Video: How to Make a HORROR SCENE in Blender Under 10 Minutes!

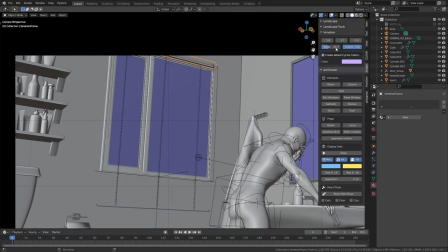4:07 I knew the scene needed to be considerably dark in order to get that horror look but just having one light source would be a bit boring.
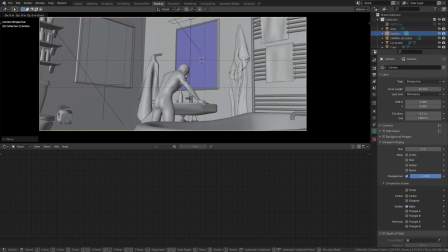4:13 I also played around more with the composition and ended up having the camera super close to the subject like this. I think this shot looks way more intense and immersive than what we had earlier.
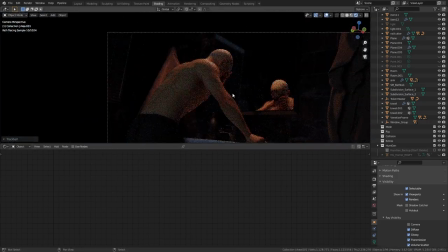4:23 In order to have some definition in the background and make it slightly visible, I decided to add an area light coming from the back as if the door was slightly open. I pointed it towards the shelves which probably were the only background elements visible in the mirror. Now comes a very important part of the process, working on the reflection. So, how did I get a different reflection in the mirror than the character? Let's take a look.
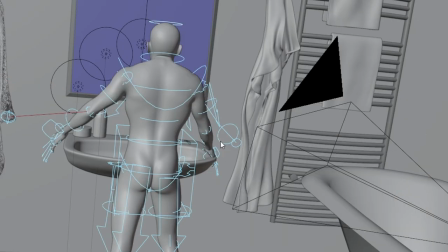4:45 I first duplicated the character model and rig, cleared his pose and changed it to something a bit more angrier and stiffer looking.
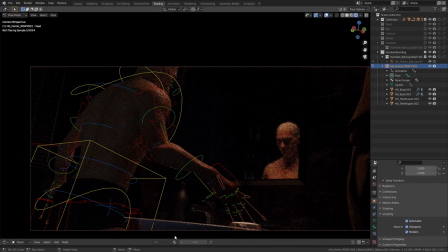4:51 I only looked at how the reflection was looking and not the character itself as he wasn't going to be directly visible to the camera.
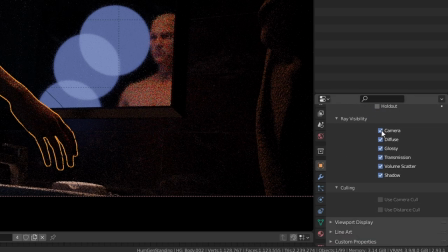4:57 If you select the meshes of the character and go to the object settings, you can uncheck camera under ray visibility and this will make the object invisible to the camera while still
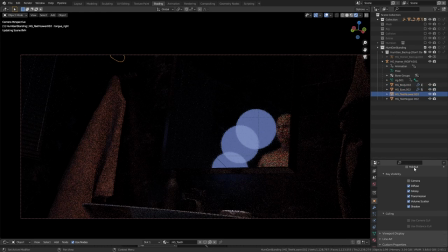5:05 keeping his shadows and the reflections the same. that is all of his direct lighting has been turned off and only the indirect lighting is turned on. We'll be making use of this later to create the final render. At this point I got a really cool idea actually inspired by my friend Technical who is also a participant in this contest. The idea was to crack the mirror in a way which looked like he punched a mirror to get rid of his reflection. So in order to really sell this effect we need to actually break the mesh into pieces instead of just using textures.
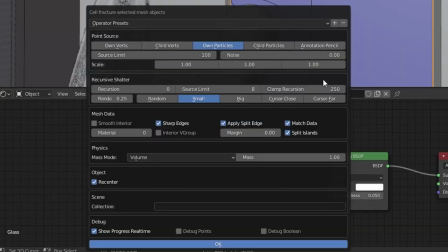5:31 In order to do that I used the Cell Fracture add-on that comes with Blender.
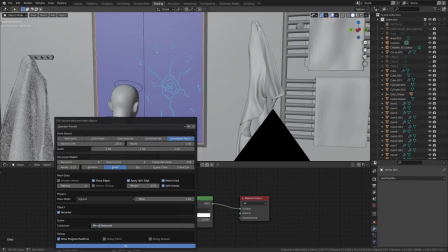5:35 The greatest thing about this add-on, which I discovered only while working on this project, is that you can use annotations in Blender to draw exactly where you want the mesh to break from,
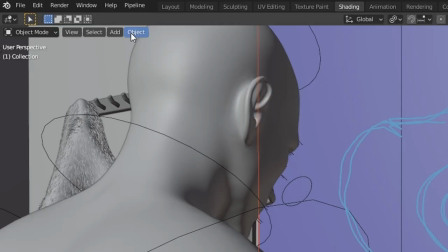5:43 and then specify it in the menu that pops up when you go to object, quick effects. Oh, what is, what is this button?
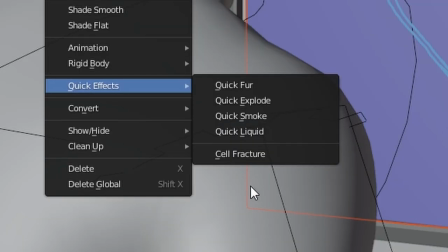5:49 Let me get it out of the way. Cell fracture. There we go.
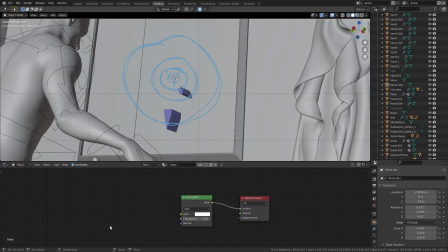5:52 These are the settings that I use for my mirror after much experimentation, so make sure you try different settings to see what works best for you.
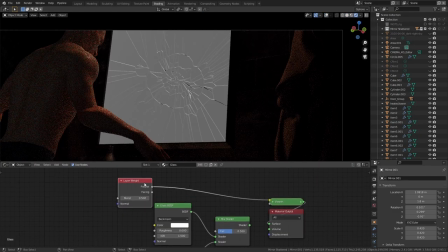5:59 Once that was done, I created the material for the mirror. It was pretty simple, just a glass and a glossy shader mixed together with a mixed shader node.
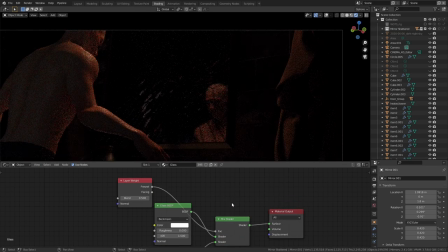6:06 And the factor was controlled using the Fresnel output of a layer weight node. This basically means that the edges of the mirror will use the glossy shader more than the glass shader and it'll look shinier, which I thought looked pretty cool. I think this is all that I did for the scene building part. After all of that, I set up the render layers.
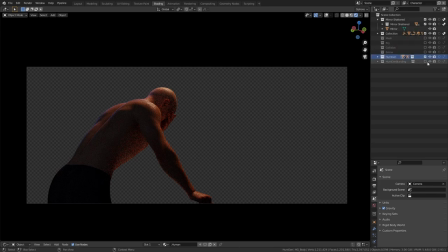6:23 One that only contains the character with the mirror and the scene set to indirect lighting only.
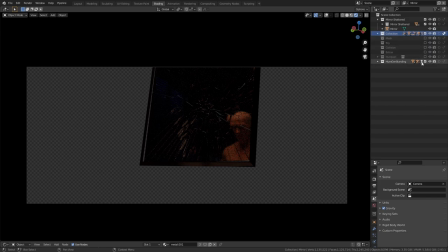6:28 and then we have one that contains only the mirror with the other character's reflection. So the character's camera visibility is turned off like I mentioned before and the scene collection is set to indirect lighting only.
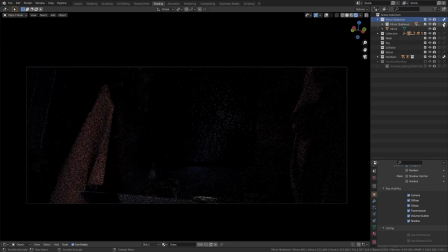6:39 Lastly, we have the scene render layer which contains everything but the mirror and character. So the mirror and character collections are set to indirect only. Now if all of this makes no sense to you, then I suggest that you watch my video on how to render huge scenes in Blender for free. That video goes over how to use render layers in the first method and that should give you a good basic understanding of how you can start applying render layers in your own projects.
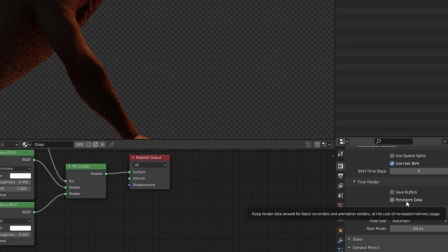7:02 Finally, we're ready to render out the render layers. If you're using Blender 2.93, make sure you turn on persistent data in the render settings because it will significantly decrease the build time
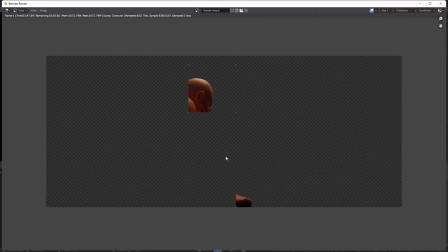7:11 while you're rendering the second and third render layers because all the data will be kept in the memory. Also, always try to use a file format like openexr or .tiff instead of .png to get a higher dynamic range to play around with in the post-processing stage. Now, once everything is rendered out, we can composite everything into one image by using a photo editing software like Photoshop or you can also do it right inside of Blender's own compositor. But I won't be covering that in this video.
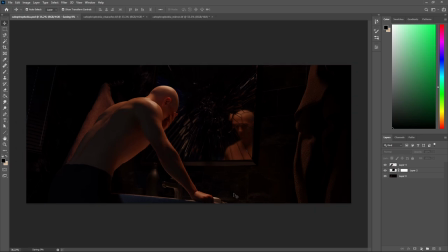7:36 But in a nutshell, what I did was I used the scene render layer as the base and then put the mirror on top of that and then put the character render layer on top of both of them.
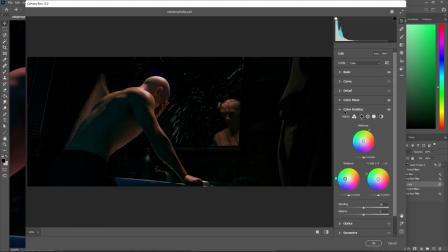7:45 Then I started to do some color correction and grading going for that greenish tint in the shadows to give off that unsettling vibe.
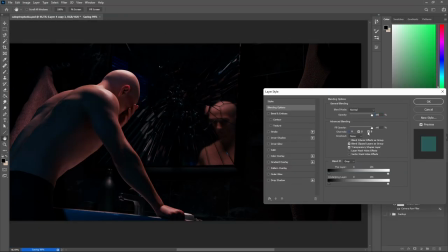7:51 I also did some chromatic aberration in the reflection and around the corners of the image image, which is that RGB split effect.
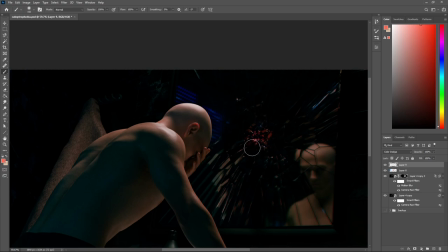7:56 I also added some blood to the cracked part of the mirror and also added some cuts and blood to the knuckles of the character to make the story a bit clearer.
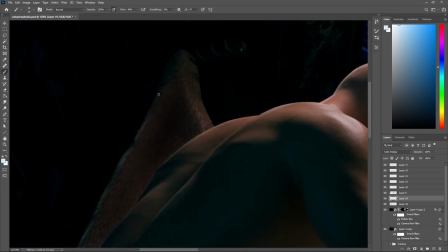8:03 Then I added some more lighting in certain parts, mostly some rim lighting to the character, towel and these accessories, though you probably can't see the screen properly because of the compression. And after all of that, this is what the final result looks like.